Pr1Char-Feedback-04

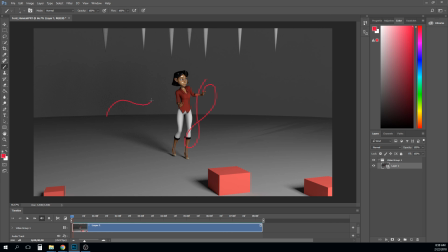And of course, they're going to settle in spots and kind of hover for a little bit and then start moving again, right? But what you want to avoid is any spot where it's smoothly going and then suddenly you get one of those and then it does that. And so if you see that, then you have to go in there and fix that area.
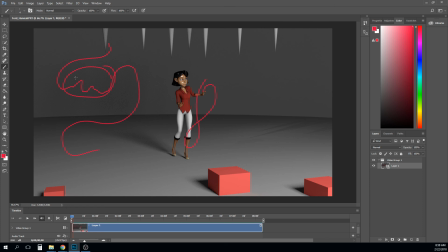And that could be adjusting some curves and cleaning up something you overlooked, or it could be that's just something you have to manually go in there and adjust the arm to fix one sort of weird key pose that's messing up.
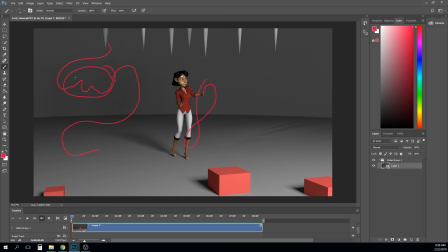That and the materials would be my biggest note. She's a little glossy, and I would maybe take some of that off her face and then fix her eye, which I think you mentioned that already. And then the last thing I would say is we haven't really talked that much about framing in this class,
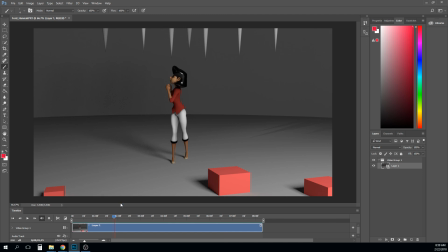but I do think you need to sort of play around with the camera because we got a lot of unnecessary space over here. I'm not saying that has to be removed. I'm not I think you're trying to show some specific things about the environment, and in this case you may be able to do that.
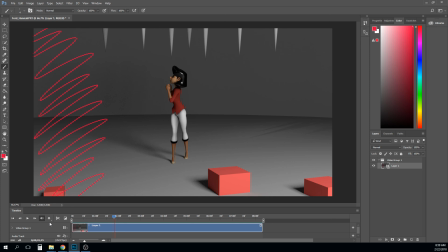It's more like you still need something to pull our eye back in. So it's either play with the camera and get us a little closer in here on her so we can be thinking about what it is she's worried about. Maybe what you would do is you just lower some of these stalactites down a little lower, and you have a few of them, and you've moved the camera in a little bit.
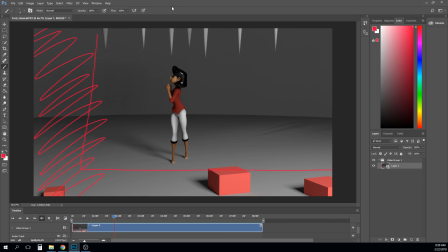The other option is she's in a giant cave. You could have a rock here that kind of literally frames her and keeps her feeling trapped, right? So there's nothing saying you can't sort of use your environment to drive your framing.
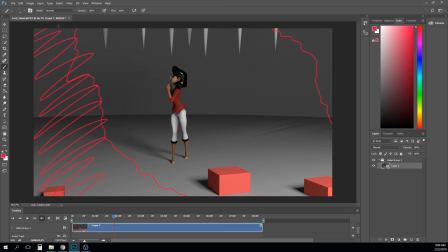I know that right now you probably don't want to do too much modeling, and I can't blame you. I would just probably put some extra boxes in here to kind of frame that in, and the whole point is to kind of keep our eye focusing in on her, right? Okay, cool. So let's move on.
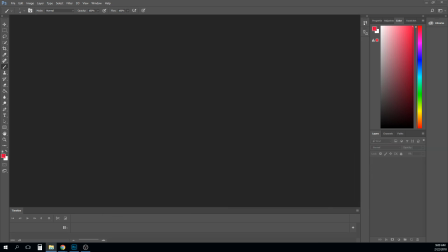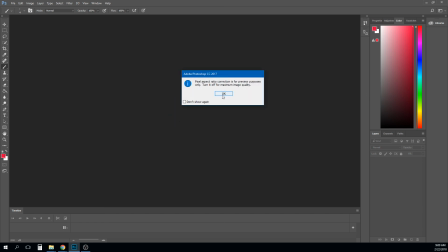Chris. The leopard. Pixel aspect ratio correction.
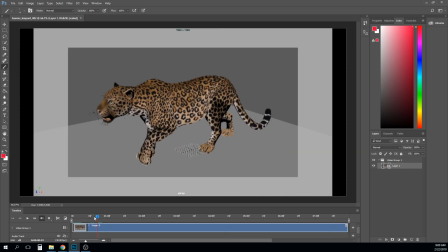I don't know what that was about, but this looks correct. So let's watch it. Yeah, it's playing just a little slow in Premiere, or in Photoshop.
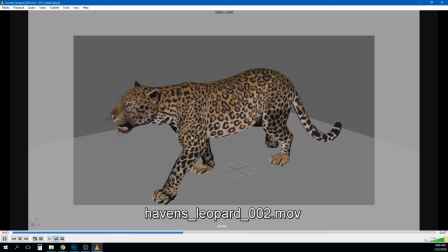So let's watch it in here. Yeah, man. This is looking good. I really like what you got going on with a lot of this. It does feel like you could maybe use a little, I think I've said this already,
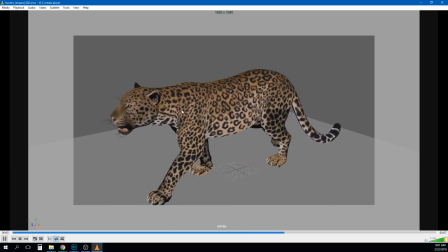you could use a little bit more side to side in this front set of hips just to get some countering. It kind of feels like how you've been doing this one, and I'm not sure that this is wrong. I think this may be a correct way, is you've kind of been layering your animation.
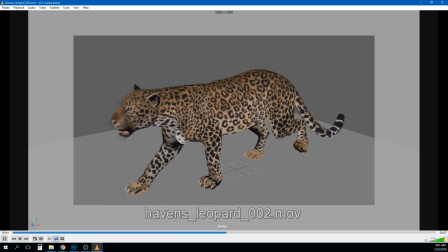You've done the feet and gotten them looking good, and now you're going to get the hips sort of reacting to that. I like the lead and follow on the head. I like that that the nose is kind of leading it,
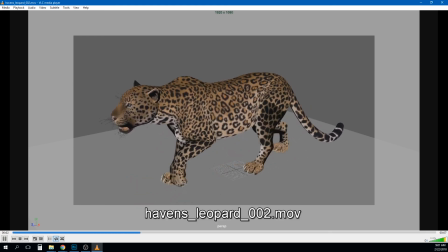and that I think you could even accentuate that just a touch more if you wanted to. having the head a little bit ahead. One of the things you can do to that, or do for that, is whatever the up and down motion is on the head.
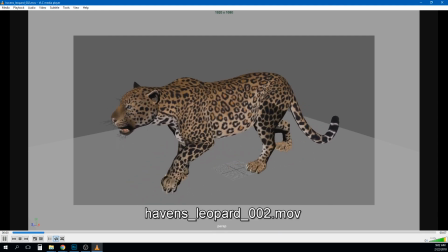I don't know if that's being caused by the neck or translate. If you have the rotate channels a frame ahead of that, then it will cause the rotation up to happen before the translation up happens. And it feels like you got some of that built in there, but you could still continue to add more.
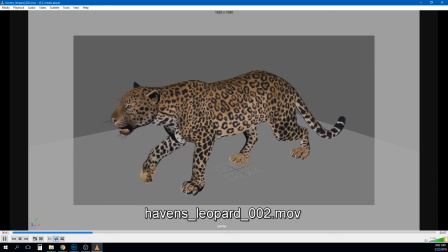But I like that because it makes it feel like the thing that's pulling it forward is whatever it's smelling or looking at, right?
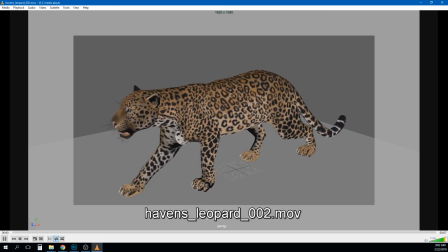Like its food devouring system is what is pulling this thing forward, right? And I like that. I feel like the transition from on the rear feet,
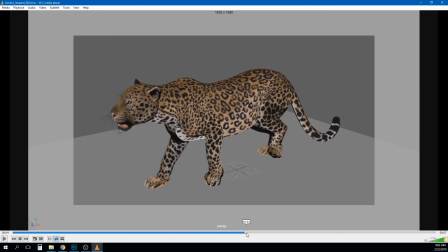the transition from being curled back like that to being fully straight again happens just a little fast or linearly one. And it may be that like you're getting your foot almost completely straight before it hits the ground. Maybe it's actually still curled a little bit like this as it hits the ground.
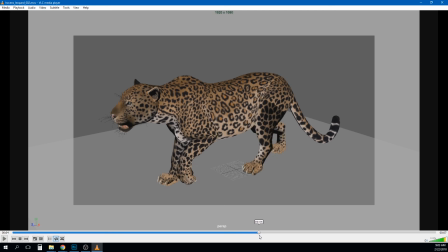And then that way you get to watch the weight cause it to flatten out. And then the tail, I think you got a good start on the tail, but the tail is one of those things that like you just save that to last.
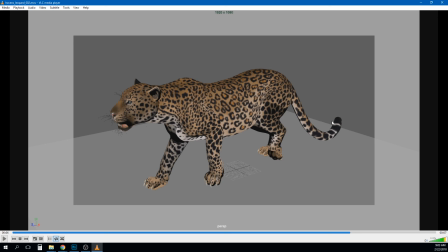Like you just get that, you get that as close as you can, to kind of not be distracting. And then that's the last thing you kind of go in there and add in like that and like the eyes and, any mouth motion or something like that. I do think it needs a little bit of something going on in the mouth by the time it's over with, though. So it's looking good.
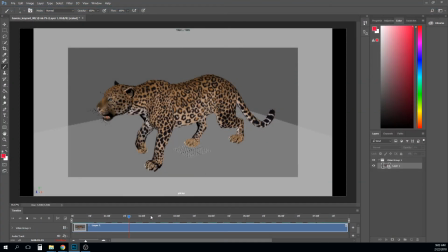Honestly, I don't have a lot to draw over on top of it. I think the few things I would say, I'll do some drawing on here just for reference reasons. If we're looking at this from above, like this is the rear hips, this is the chest, right, and then this is the head, right.
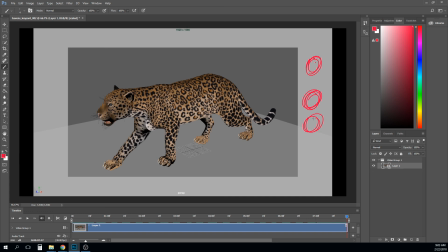The way this thing moves is all about sort of it's almost like a spiral or like an S curve that is traveling through this, right? And so there's going to be a little bit of like
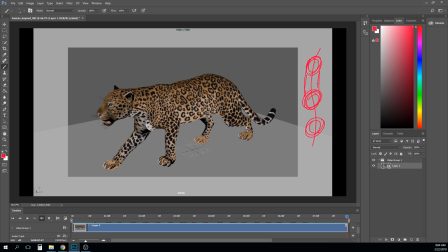this causing, this to do this and this maybe to do this, right? And then in your next frame, it may be the opposite of that. It may be that
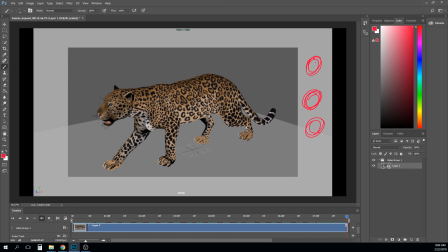it would probably be that this object here then would go over to here a little bit more, right? And so this would do this, and then this would do this, right? And so you're going to get this
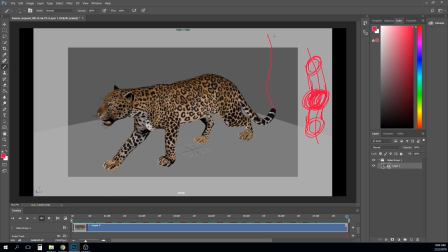countering S curve that sort of goes back and forth between that. And I think as it walks, you're almost going to feel it like sine waving, like it's almost going to whip or like sort of like wave all the way down the body.
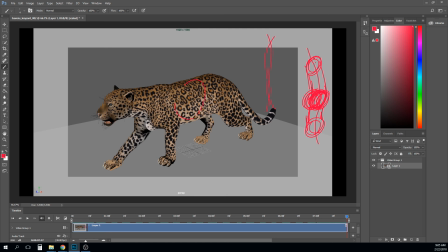It's going to be really subtle, but I think that bending of this part of the torso is important to show that these forces, like him pushing on the ground, those forces that are affecting the chest and the hips
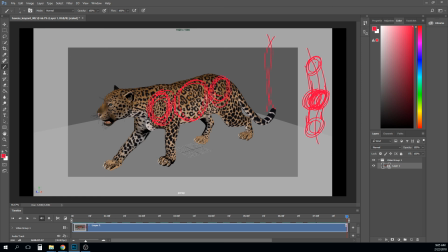are really what's driving everything, and those fleshy parts and those organs are sort of just being warped by that
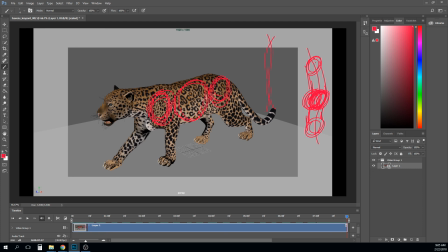energy. And so like the stomach, all of this area here that has some squishy parts in it are going to be affected by these parts that are all bone and muscle, right? And I think that's going to loosen up the middle just a little bit when you do that.
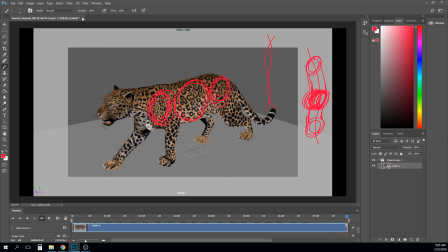So overall, great piece. I'm really excited to see how this one turns out when it's all done with.
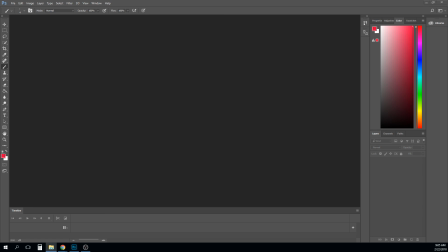Scotty.
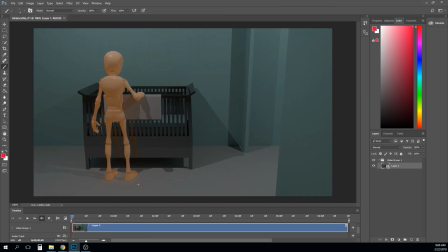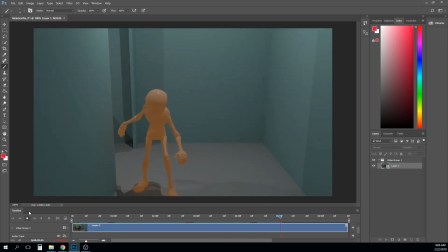Okay. I think that you got a lot of feedback in class about this wall, and I think
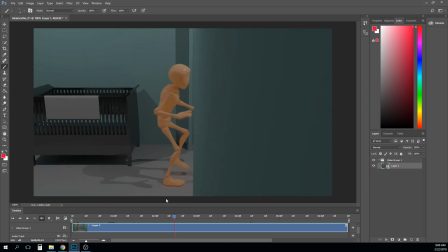if there's a way, I don't know, it bothers me, but it doesn't